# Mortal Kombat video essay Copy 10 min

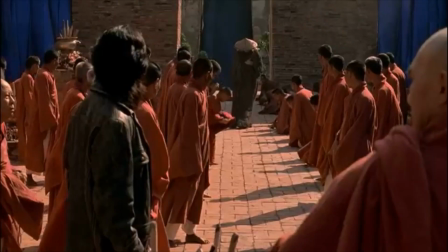Next, we find out that Raiden is the god of lightning and thunder after he takes down Liu Kang.
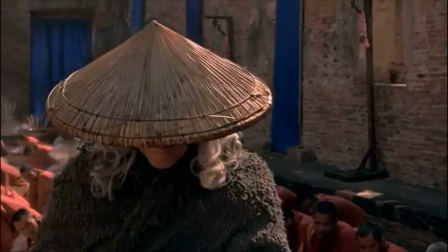After Liu Kang challenges him. Raiden tells Liu Kang that he will not win through pure vengeance.
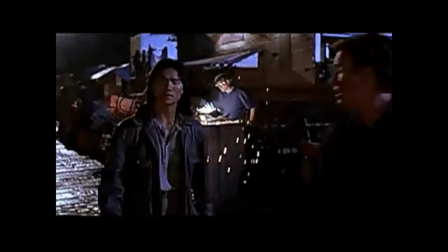We meet our characters again at a dock in Hong Kong.
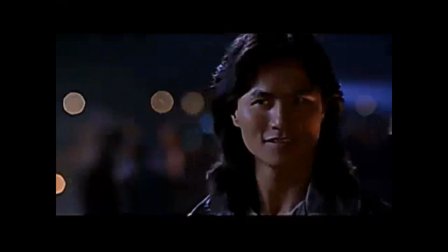Here, Johnny Cage and Liu Kang meet and butt heads in their first interaction.
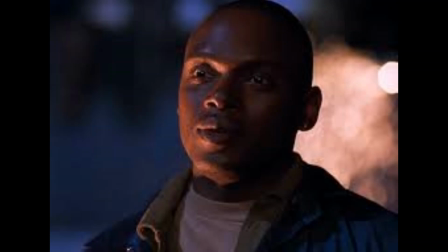We also meet Arlene here at the docks.
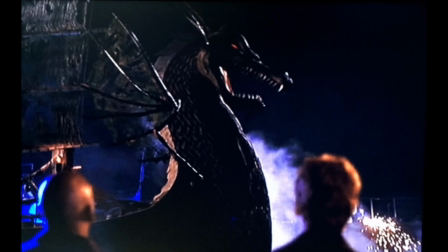We then get an over-the-shoulder shot behind Johnny Cage and Liu Kang as the boat that will take them to the Mortal Kombat tournament arrives. This shot allows us to see how fantastical the boat is.
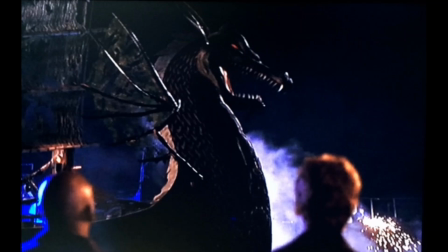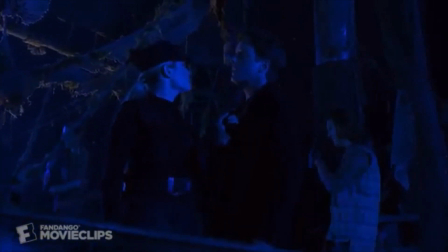We once again meet Sonya Blade, who impulsively boards the ship because she sees Kano on it.
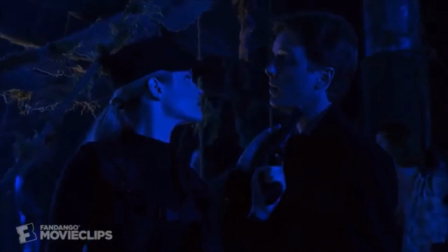She then meets Liu Kang and Johnny Cage while searching for Kano.
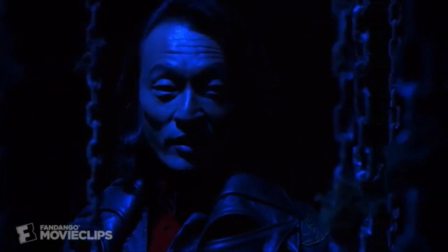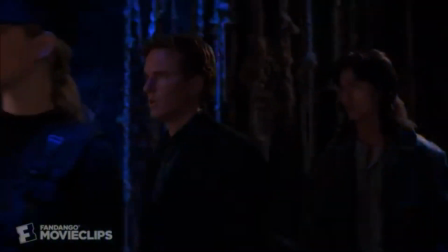While Sonya Blade searches for Kano, Liu Kang and Johnny Cage follow her.
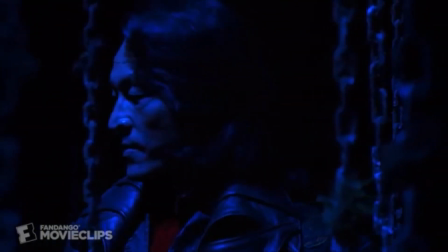We then meet Scorpion and Sub-Zero, who are accompanied by Shang Tsung.
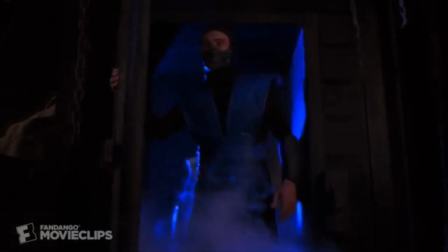Scorpion and Sub-Zero display their very distinct power sets in this scene, with
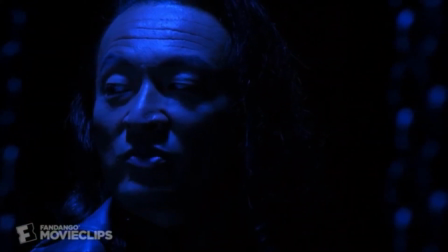Scorpion ejecting his hand projectile and Sub-Zero freezing and breaking Sonya's gun.
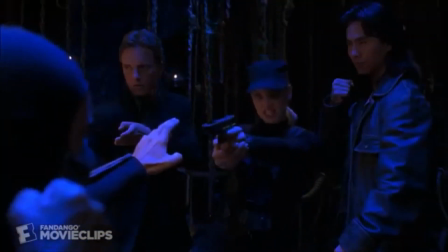Move aside.
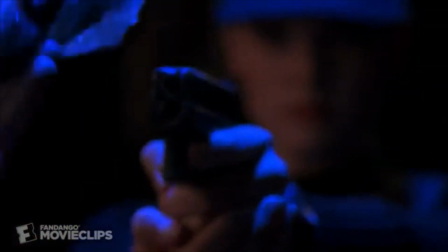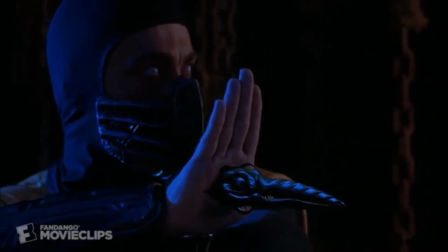We then see how powerful Raiden is as he comes in and defeats both Scorpion and Sub-Zero in mere seconds.
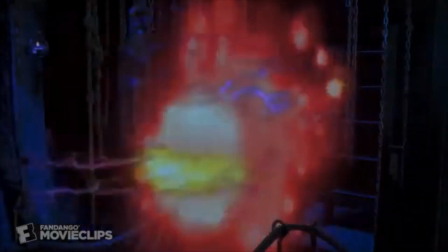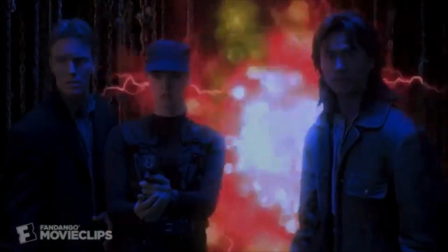Next, we begin an interaction with Raiden and Shang Tsung, where Shang Tsung is draped in the usual darkness and Raiden is cast in a light,
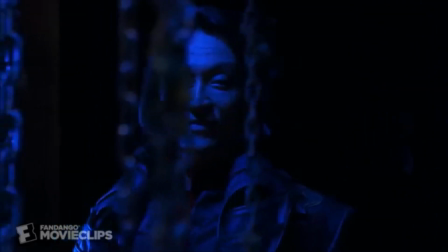drawing a contrast between the two figures.
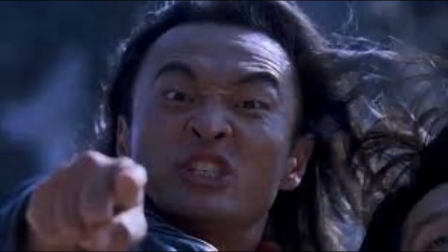The actor playing Shang Tsung really helps sell his character's role in the story, as the facial expressions and his line delivery really cement him as a very intimidating, antagonistic figure within the film.
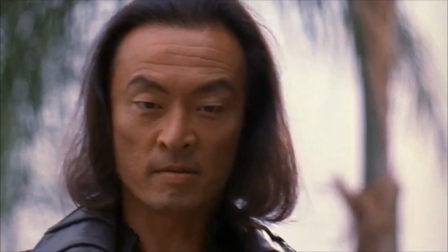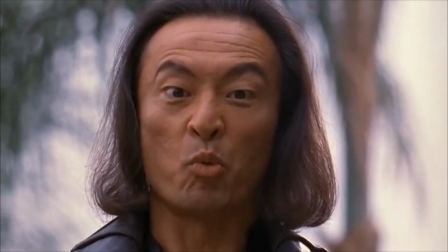Your soul is mine.
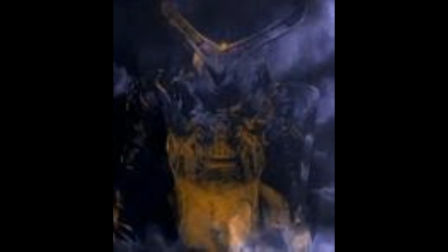This film alludes to the villain of the next film a lot, showing a sense of world building within this film and kind of foreshadowing for the next one.
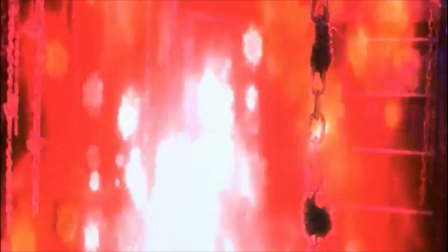Raiden then explains to the main characters, after he defeated Sub-Zero and Scorpion,
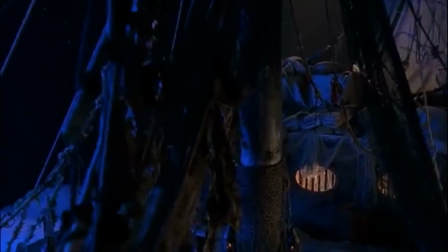why they are here and why he brought them to fight Shang Tsung.
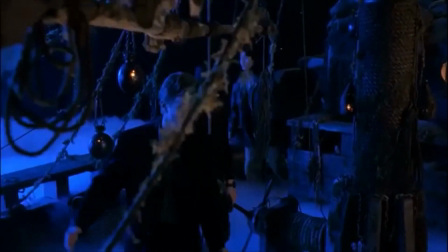Out of electricity. I mean, how did he disappear like that? What is going on here? Who is this guy?
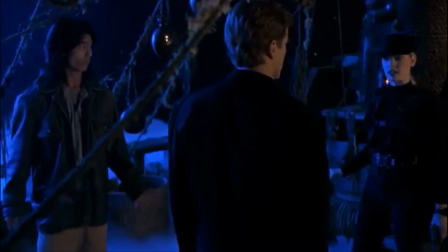Let's just think this through. There is a rational explanation for this. He's Raiden, god of lightning and protector of the realm of Earth.
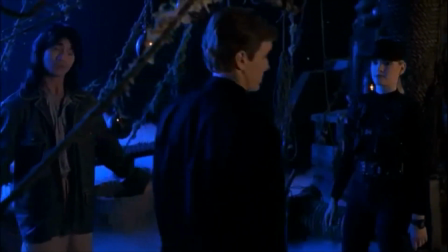Oh, great. Oh, there's your rational explanation. Listen.
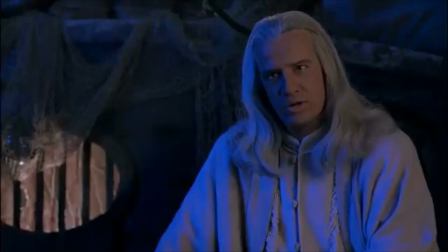What you're about to face is vastly more important than your ego,
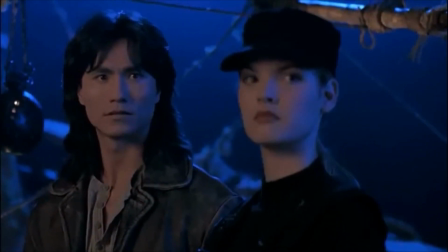your enemy, or your quest for revenge. You have embarked on a sacred mission.